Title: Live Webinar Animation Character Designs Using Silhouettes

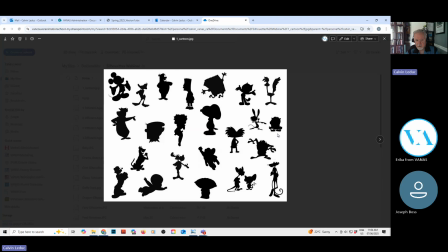[4:10]
character. Here you can see all of these different characters, and you instantly recognize them. Mickey Mouse, Daffy Duck, Bart Simpson, Bob SquarePants, right? The Roadrunner. Some are older. You might be too young to know some of these characters.
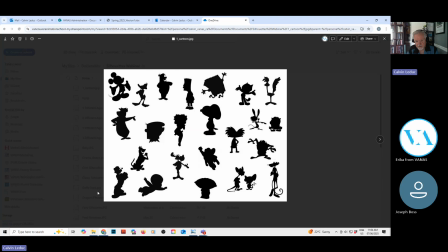[4:30]
You might not have seen these cartoons, but you should just be able to see them quickly and be able to identify them. And that's the importance of working with silhouettes.
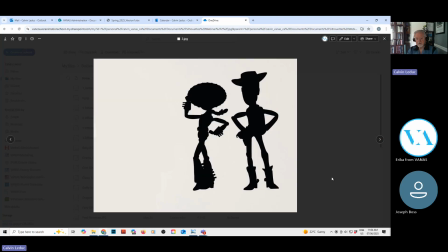[4:45]
Two more modern characters coming from Pixar, right? Jessie and Woody. And you also want to be able to
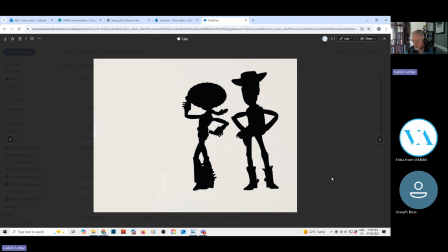[5:00]
recognize personality and traits, possibly profession, who they are, what they are. Here you can see the cowboy hat, easily identify Woody as a cowboy, and Jexie,
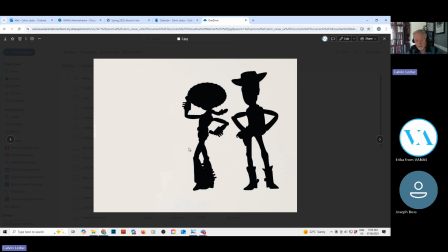[5:19]
she's basically has the same body as Woody, but totally different style of hat, and she has all these fringes, and she's easily identifiable as the woman, right?
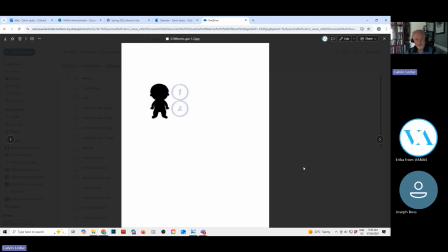[5:37]
So something that you have to understand and use, because there are archetypes, there are stereotypes in designing animated characters. If you're wanting to do a very young character, and here's one
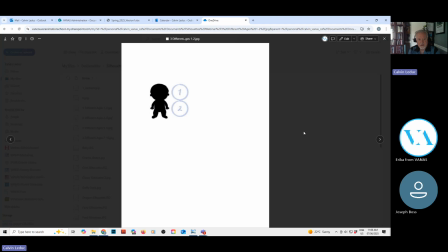[5:55]
between the ages of 1 and 2, you're basically going to create a character that's just 2 heads tall. If you want your character to be between the ages of 2 and 4, you're going to create a character that's
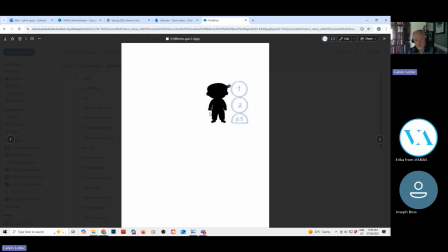[6:13]
2.5 heads tall, right? They have very short arms.
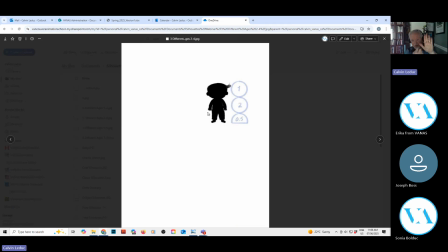[6:19]
Basically, their palm of their hand is going to be a circle with very short, stubby fingers.
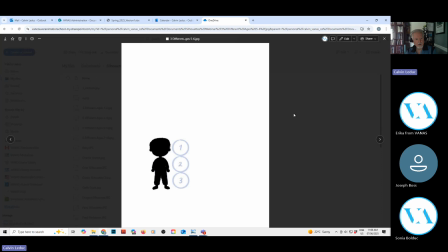[6:32]
I'm just moving this over so I can change the image. If you're working with a character 5 to 6 years of age, you should be creating a character that is roughly 3 heads tall.
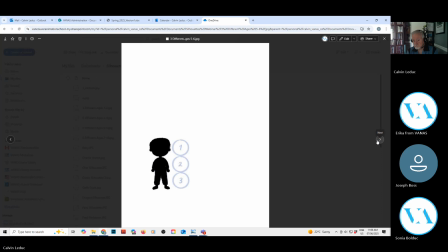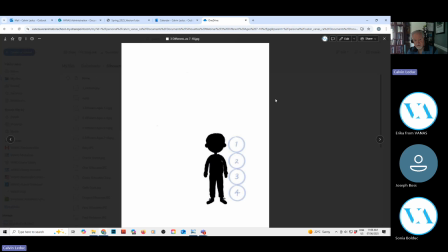[6:52]
Character that's between 7 and 10 years of age, they're 4 heads tall. So these are formulas that have been established, and you use them when creating your characters for people to easily recognize, you know,
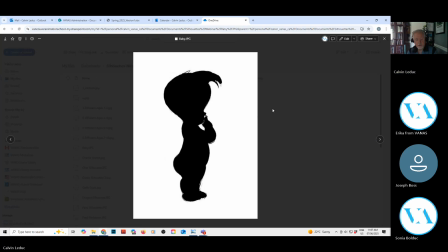[7:12]
who and how old they are. So getting back to a baby, right? You've got a character, here it's one head. The head's very big on a baby, and then the body's
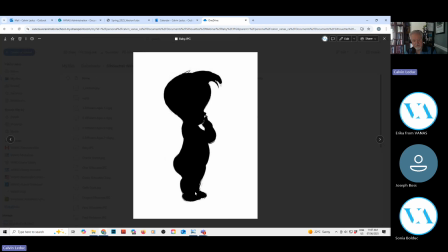[7:31]
basically a head, maybe a head and a half. Very short limbs, right? Very stubby fingers. Majority of the features are down in the bottom of the face. They have a very large, right, cranium, forehead.
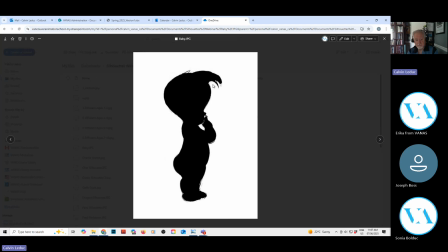[7:52]
A little bit of hair, not a lot. Hasn't grown in yet.
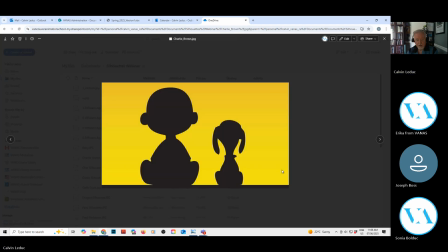The goal in Silhouette is to easily recognize the character, like almost instantly. Right? You don't want to be confused. You don't want to be going, who is this? I have no idea if it's this person or this person, right?
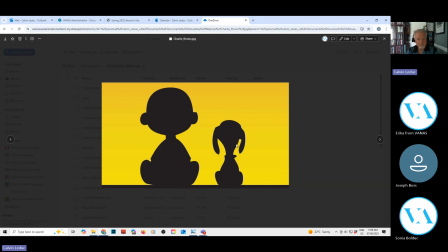[8:17]
This is from the cast of Peanuts. This is the character Charlie Brown. He's a young child, right? He's got this huge head.
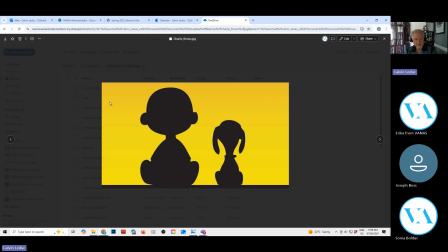[8:32]
And again, just to give him that very young design, he has almost no hair. He's like almost like a baby on top of his head. And his companion, easily recognizable, right, as a non-human,
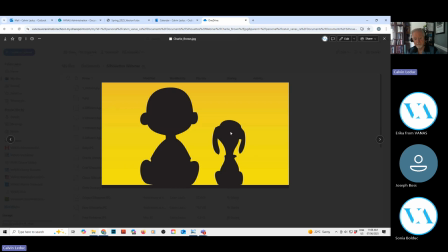[8:52]
is Snoopy, right, his faithful dog.
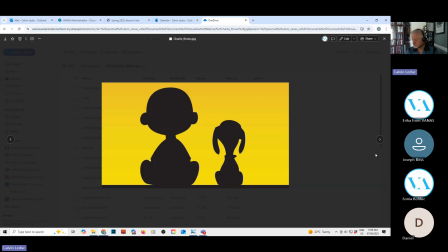[8:58]
You want to design characters that contrast from each other, right? Male, female, great contrast, right? Human, animal, great contrast.
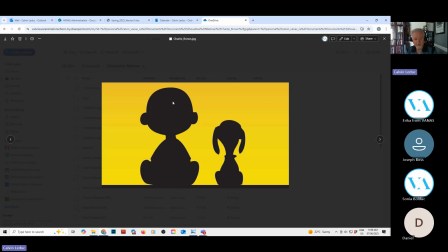[9:13]
Different sizes, right? Even though Charlie Brown's a small child, the dog's even smaller.
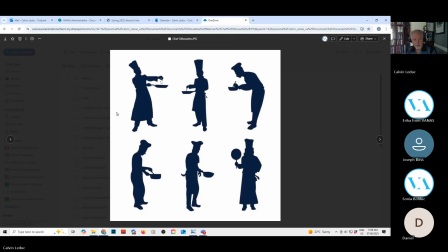[9:25]
Hats are very important for identifying professions, right? Here you can see several different types of hats, but they're all basically for a chef, right?
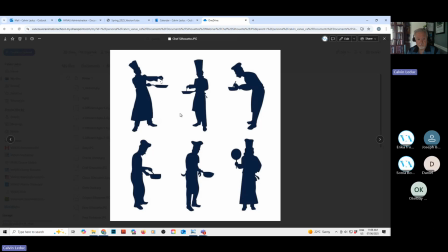[9:40]
A cook. You can see the aprons. Purpose of that is to keep your clothes clean. Silhouettes are also good for coming up with very strong poses, and that's right
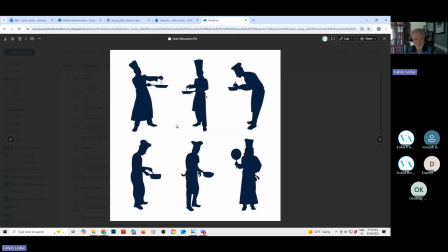[9:58]
paramount importance when you're doing animation. You don't want to show the pose straight on. You do it to the side in silhouette. Here you can see easily, right, working with a saucepan, frying pan, a pot.
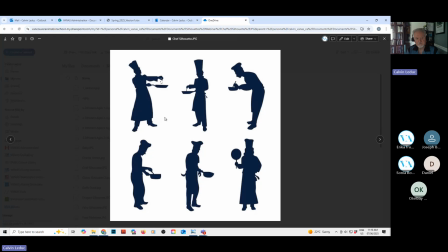[10:17]
You can see adding food. You can see using a spoon. Very important. Include hats. Think about it. You add a
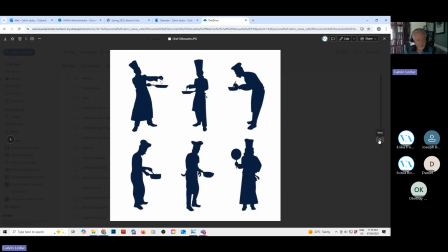[10:36]
different hat and you can tell it's a fireman, it's a policeman, it's a baseball player.
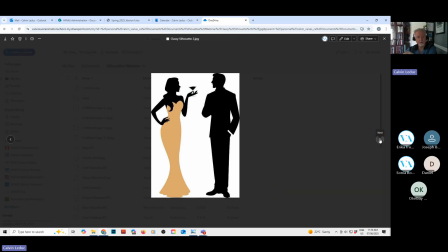[10:43]
Here's a nice example. I was saying that all silhouettes do not have to be just black, right? Here is a solid color and there's no details, but you can tell it's a long gown. You can tell it's elegant,
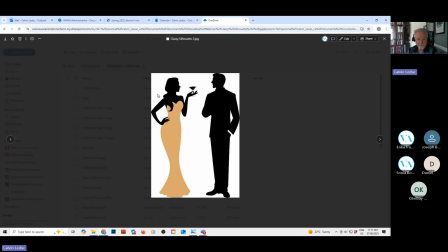[11:04]
sophisticated woman on the left here. She's having a drink, a martini. Man, you can tell he's wearing a suit.
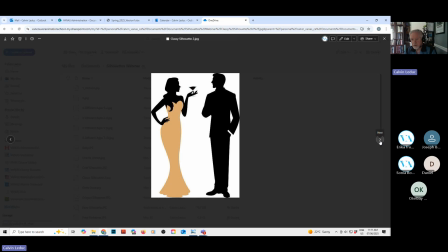[11:18]
Traditionally, doesn't happen 100% of the time, but a lot of the time, you'll make the man a little taller than the woman.
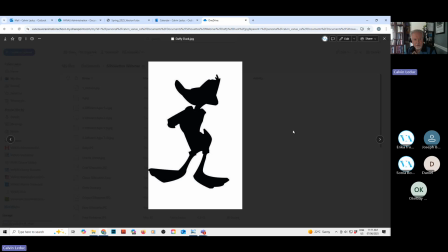[11:32]
There's certain stereotypes, right? If you're doing a wacky screwball type character, right, you're going to want them to have long legs, big clown-like feet, narrow neck, right?
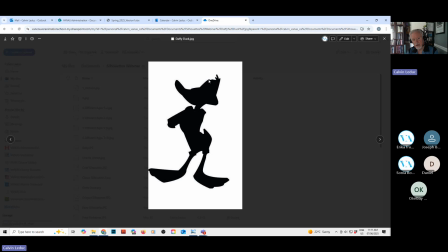[11:47]
Very low brow. There's not a lot of brain up here. Definitely goes for Daffy Duck.
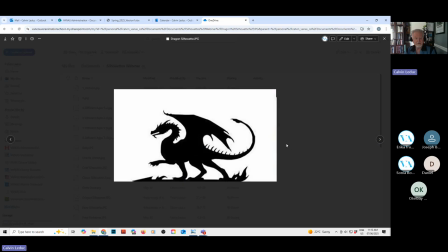[11:59]
Fantasy character, right? Dragons don't exist in reality. It's one of those type of characters where the rules are broken for anatomy.
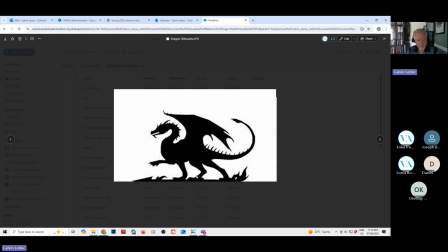[12:15]
On our planet, at least, you don't have any characters that have 4 limbs, right? He has 4 legs and hind legs, plus wings. It just doesn't exist.